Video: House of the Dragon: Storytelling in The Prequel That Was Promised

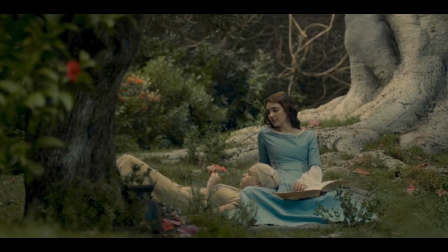In the first five episodes, Allison is set up to be almost like a traditional heroine in gothic literature.
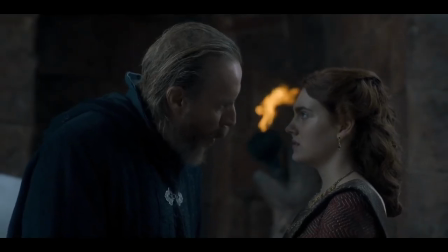She's locked in this gilded cage amongst men who won't listen to her, and she has to watch her old friend romp around with no repercussions.
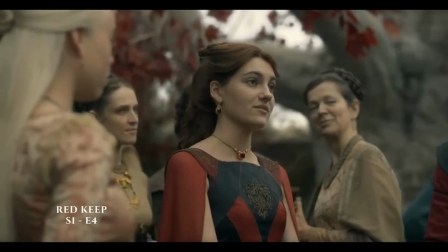She has a thematic dedication to duty and law.
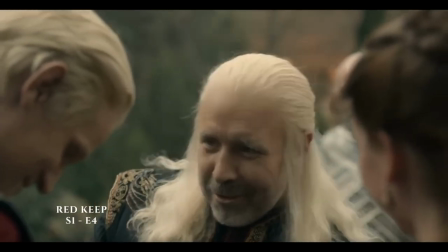She is ever polite and subdued, but she's screaming in silent pain, and it all leads up to her showing up in that green dress, a turning point for the character.
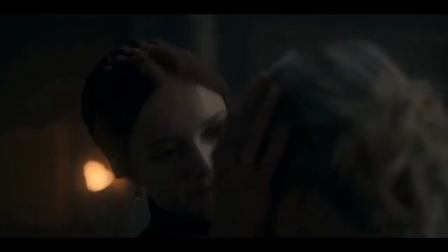As I've said, characters don't seem to embody ideas larger than their own personal motivations, but Allison almost did in the beginning.
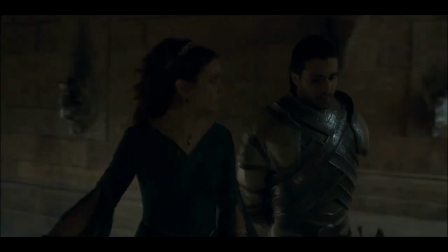They started to set up this idea that Alicent and Rhaenyra have opposing methods of coping with the patriarchy.
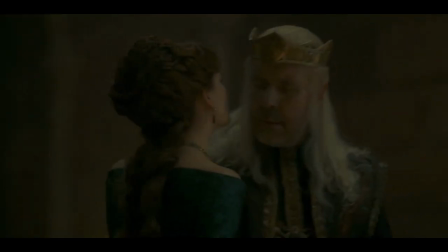Women using methods other than armies and fighting to flex their power is a common theme.
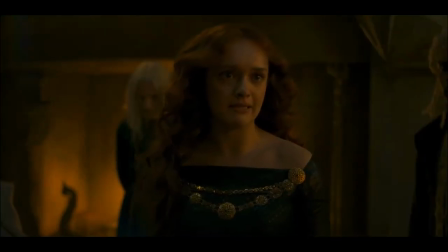In Hamlet, for example, Ophelia doesn't outrightly say that she knows what's going on, but shortly before her death, she hands out flowers that each have symbolic meaning.
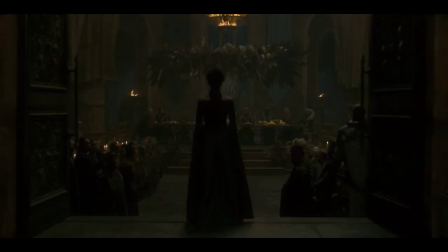Likewise, the green dress hinted at a creative character, someone who in the years to come will be powerful in their own way.
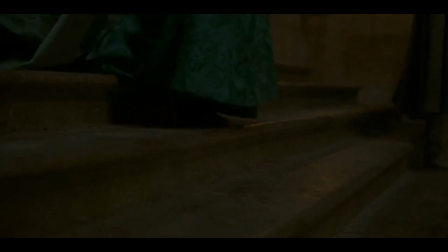But then we have the time jump. I don't know if it's partially because I think Olivia Cooke really looks like someone who knows what an iPhone is,
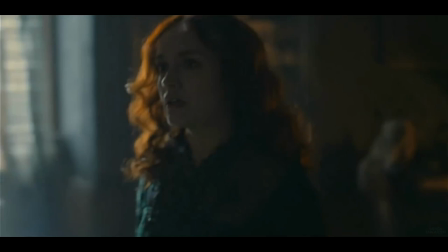but even though she's a great actress, I can't stand this character from the time jump onwards,
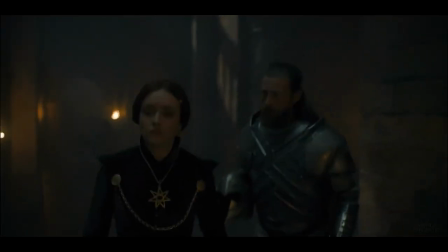and again, not in a fun way. Rhaenyra is just delivering her third child.
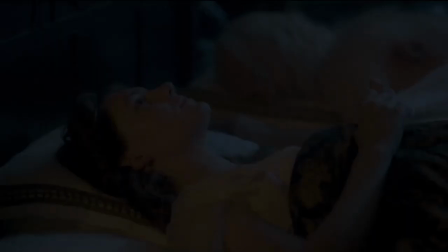Following the pre-time jump setup, I would imagine that Alicent is the only one who sees Rhaenyra for who she is,
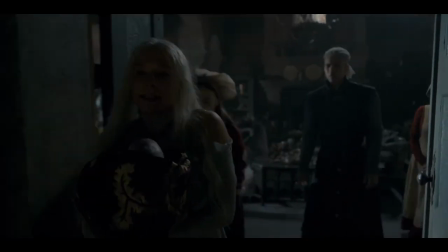that everyone is content and unsuspecting except for Alicent. Here's another tell-verse show.
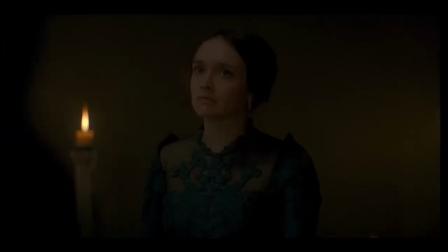The actors themselves say that Alicent is being gaslit at this moment, and the character Alicent complains to Larry Strong that no one in King's Landing sees the truth.
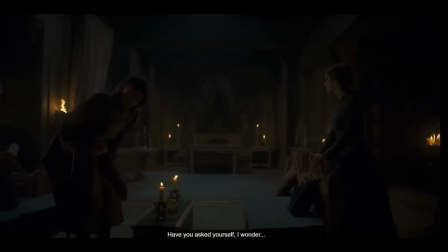Were that the case, Alicent would have to be intelligently subtle with her delicate political maneuvers,
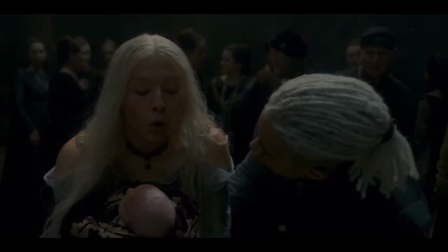but the very first thing she does is make Rhaenyra present her literal newborn baby the very second he's born.
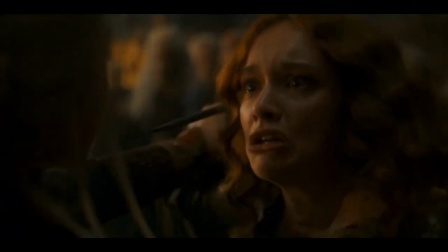So we can't believe that she's been silenced over and over until she snaps when Aemond loses an eye.
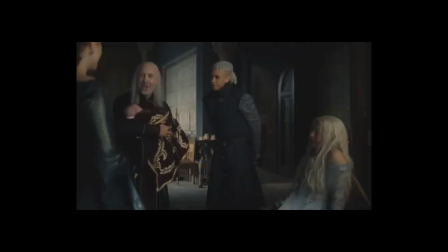If you're at the point where your old best friend who hasn't actually done anything to harm you is bleeding on your floor as you demand to hold her baby,
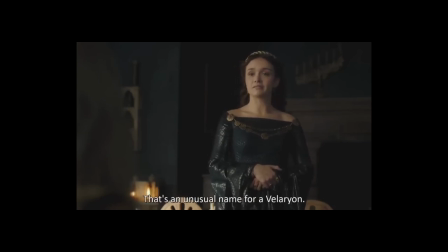you've already snapped. And that's just her first scene.
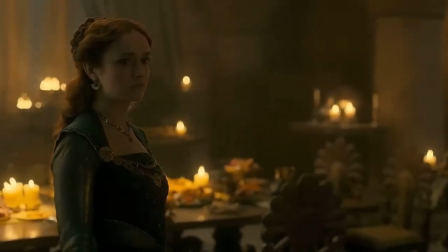From here on out, she's completely brazen, openly challenging Rhaenyra's family and legitimacy in just about every single scene she's in.
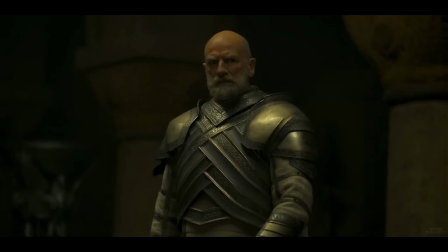It's way too heavy-handed. We get it. We know what she's thinking.
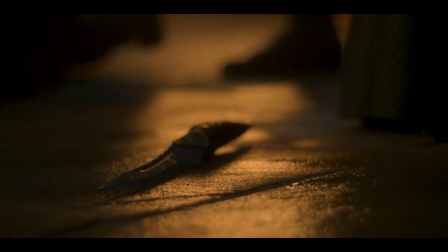Obviously, she's got the big scene where she literally stabs Rhaenyra, and while that was unhinged, it was actually pretty on-brand with what we've already seen of her.
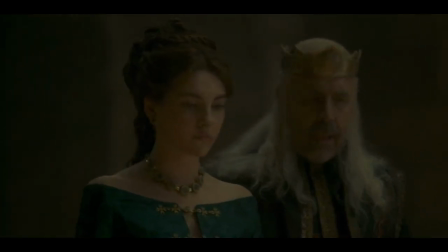And this is her second big moment. Her first was that subtle but powerful green dress entrance, and it was perfect.
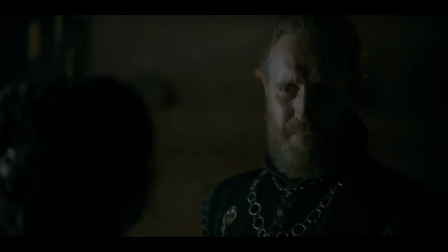This is both too much and not enough. She also, she keeps on complaining that no one in King's Landing is on her side, she's all alone, and look, no, you're not.
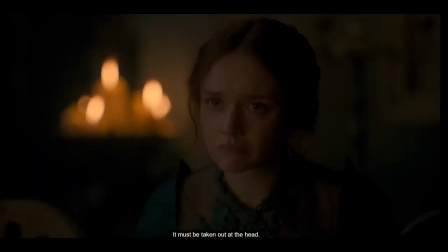Literally everyone agrees with you except for Bezerra's. Everyone is on your side. In fact, it's really overbearingly pro-green in King's Landing.
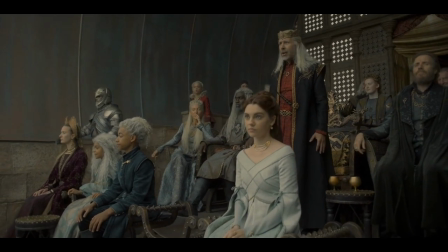So everything that was set up by her last pre-time jump appearance is lost.
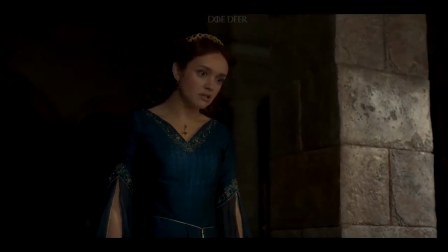No subtle maneuvering, no clandestine communications to those few loyal to her, no long con planning.
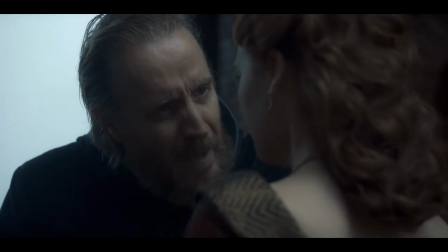And think about it, what motivates this character? What does she want? Well, the common refrain is what Otto warns.
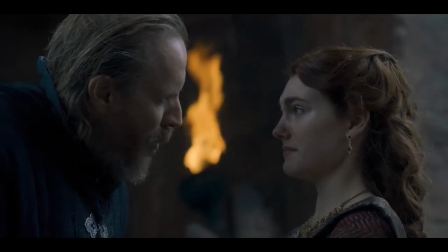If Rhaenyra does ascend, then Alicent's children are in danger.
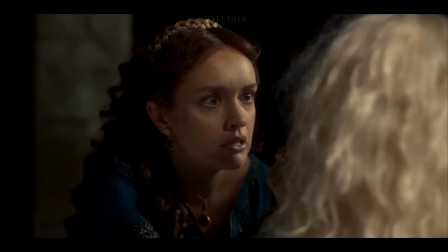Fine in theory, but in that very episode, Rhaenyra offers to betroth Jace to Alicent's daughter Helena, saying the two should rule together.
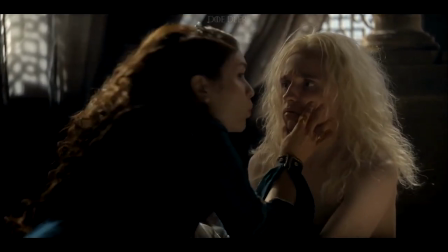And Alicent denies her, choosing to betroth two of her own children together instead.
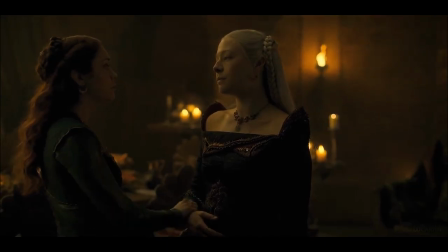I can have no sympathy for her after she does that. and I have no idea what she wants.
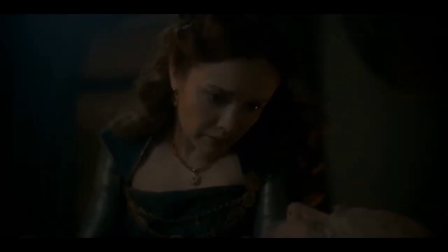They clearly want to give her moral cover by having the ridiculous bedside misunderstanding as Viserys dies,
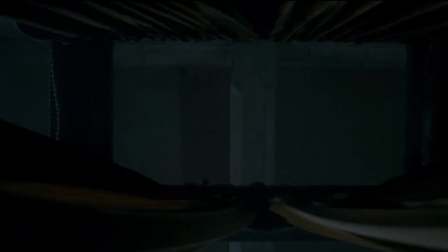but honestly that just makes her seem like an idiot. And maybe she is. It's hard to get a read on Allison's intelligence.
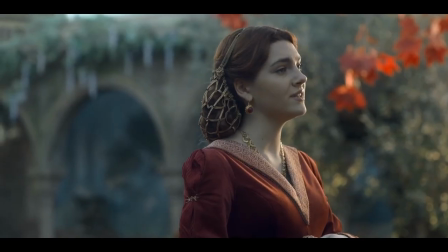It seems like the show wants us to think she's crafty and organized, but she's utterly chaotic and often mistaken.
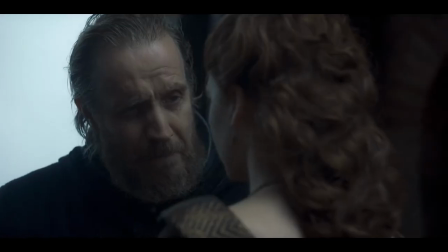It's not until episode 9 that she realizes her father has been using her, which is ridiculous, it's so obvious.
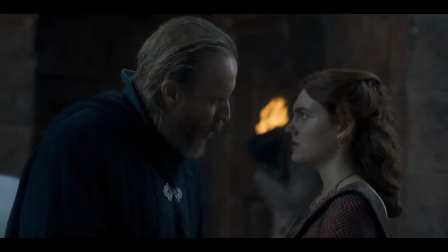She authorizes arsonry by accident sometimes, and then on purpose to kill the White Worm.
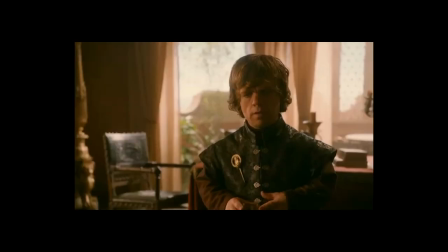An intelligent high roller in court would use the knowledge that they're being spied on to their advantage. I also wish we could understand Alicent's relationship to her son Aegon more.
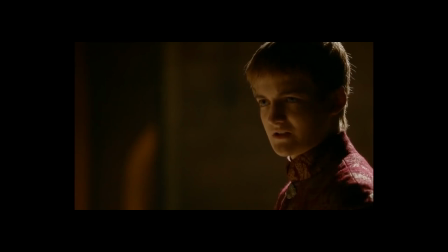As much as Cersei annoyed me, it was at least interesting to hear her explain why she loved Joffrey, even though he shocked her.